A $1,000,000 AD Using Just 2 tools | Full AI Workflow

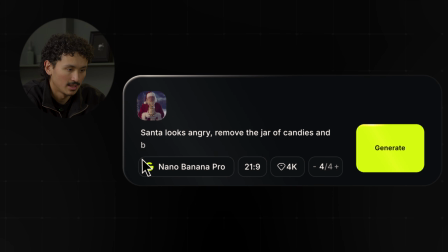Remove the jar of candies and bring Santa's hands down.
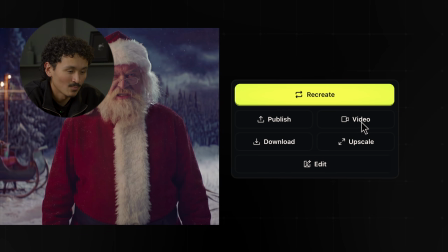Oh, hello. Our guy's ready to yell his lungs out. Let's try visualizing that with Kling and see where that takes us.
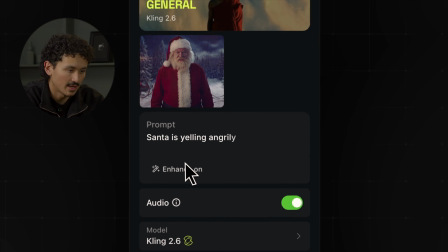Let's go for Santa is yelling angrily, and let's add a dolly in.
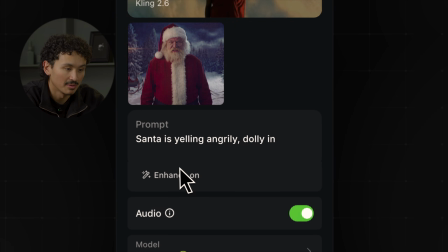It's crucial when generating videos like this to think like a filmmaker. The camera move helps emphasize his reaction.
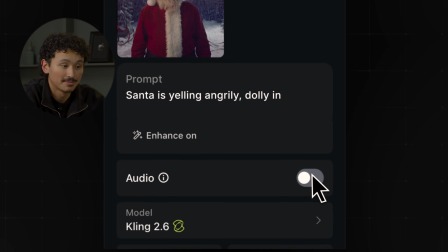We're generating with no audio here because we'll add music to the whole clip anyway. And if you want the best consistency, it's important to work with image to video like we're doing here.
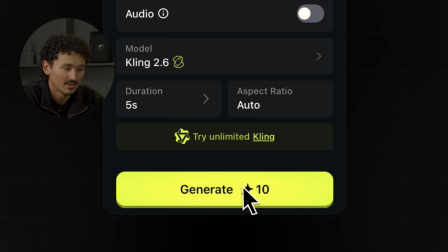It gives you control over the style, so the video doesn't hallucinate a totally different Santa.
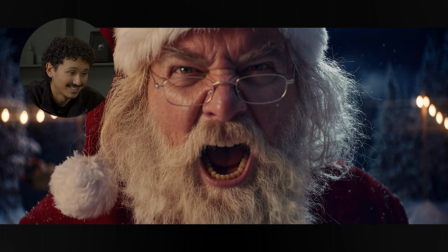Okay, we've got our first scene. Santa is pissed. The camera did exactly what we wanted.
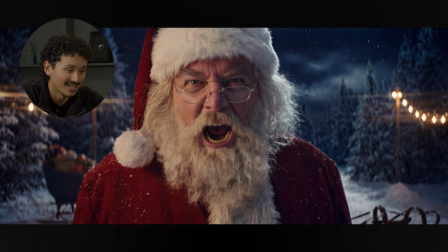Ooh, I love how it added the slight focus lag. It's very natural for anamorphic shots.
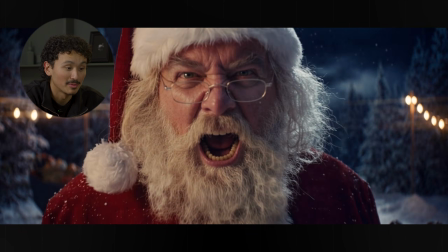I'm sure my filmmaker people can appreciate that. I can already see the edit.
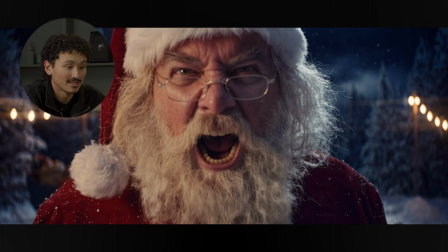What if Santa is pissed because the reindeer are throwing a massive party without him? Let's go back to images and play around with some more keyframes. We want to see if Nano Banana can handle animals acting like humans.
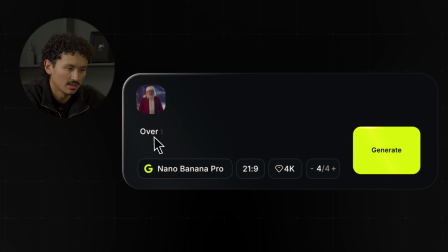Let's generate an over-the-shoulder shot. In front of him are reindeer having a party.
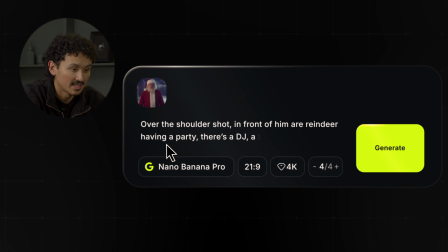There's a DJ, a table with snacks, and reindeer in sunglasses.
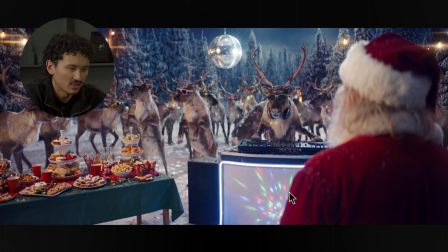Okay, it's a good start, but the picture doesn't look very appealing or intriguing yet.
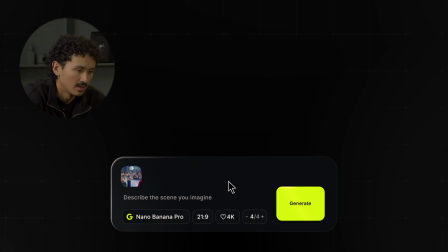Let's get closer. A close-up shot of the DJ.
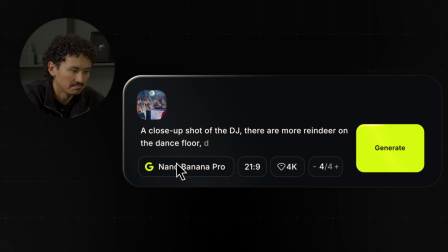There are more reindeer on the dance floor. They're dancing on 2 feet like humans.
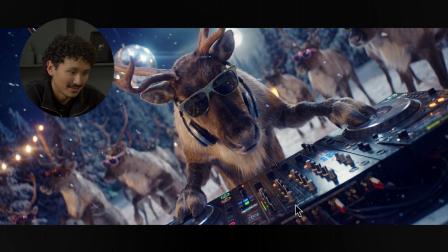Okay, the image quality here is insane. Look at that. We can even see the reflection of the DJ mixer in the glasses. The DJ's hooves are placed correctly, and it even gave him headphones.
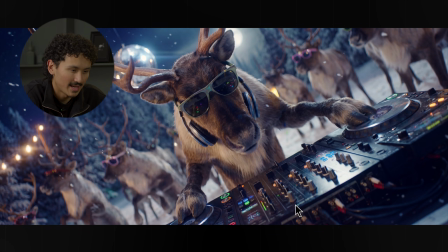I almost feel left out of the party. I also like the angle. It'll make for some interesting camera moves when animating it.
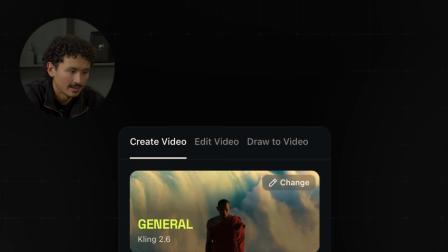Now let's get them moving. I want to start with something simple.
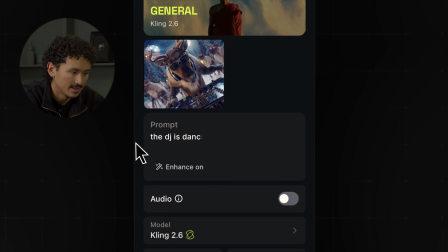The DJ is dancing and spinning the disc in front of him. The camera pulls back. Kling typically needs more detailed prompts, but we're using Higgsfield's enhancer, which will automatically improve your prompt. It analyzes your initial prompt and picture and adds the best suited details to improve the output.
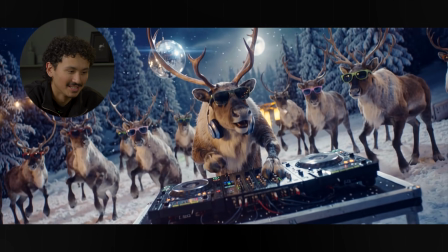This is perfect. We can definitely pick a song to match the beat.
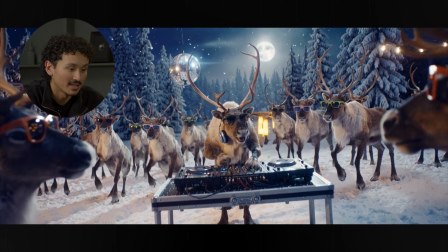It feels a little slow, but that's an easy fix when we speed it up on the final edit. Just a few weeks ago, you could not get quality like this with AI. There's no morphing, nothing breaks. No other model could get the reindeer dancing like that.
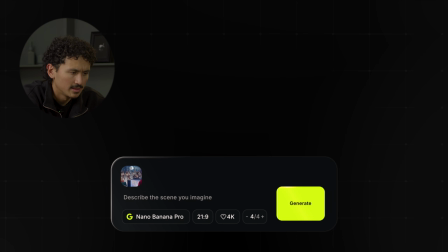Now, I want some B-roll.
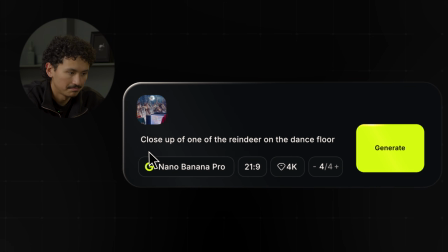Close-up of one of the reindeer on the dance floor, dancing on 2 feet like humans.
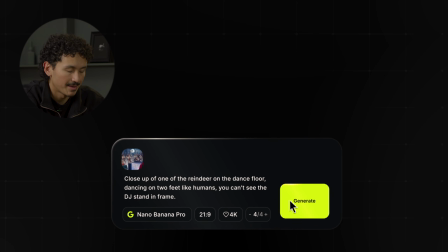You can't see the DJ stand in frame. I see potential here.
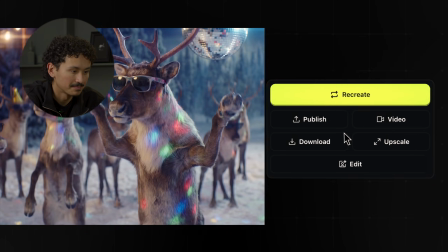Just for the heck of it, let's animate it and see what we get. I want a crazy reindeer party.
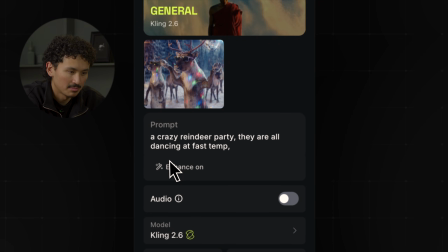They're all dancing at fast temp, and the camera orbits around him.
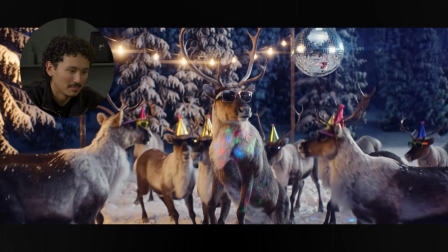Ooh, I like that a lot. The beginning motion is a bit weird, but I love how he turns his head like he's the main character of the party. Let's keep it. Okay, we're sidetracking a little bit here. The client is paying us to sell candy, not reindeer. Let's bring the product back in. We could play into the party and fun side of what we've generated. Maybe the reindeer are partying after they ate all our candies. I want a close-up of the table in image 1.
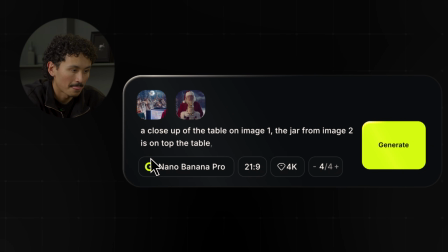The jar from image 2 is on top of the table, but there's only one candy left and everything else was eaten.
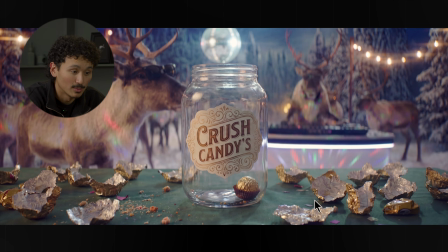There we go. They already ate almost all the candies, so we're showing that the product is very desirable and there's only one left. All right. Here's an idea. What if Santa discovers the last candy, tries it, and then joins the party?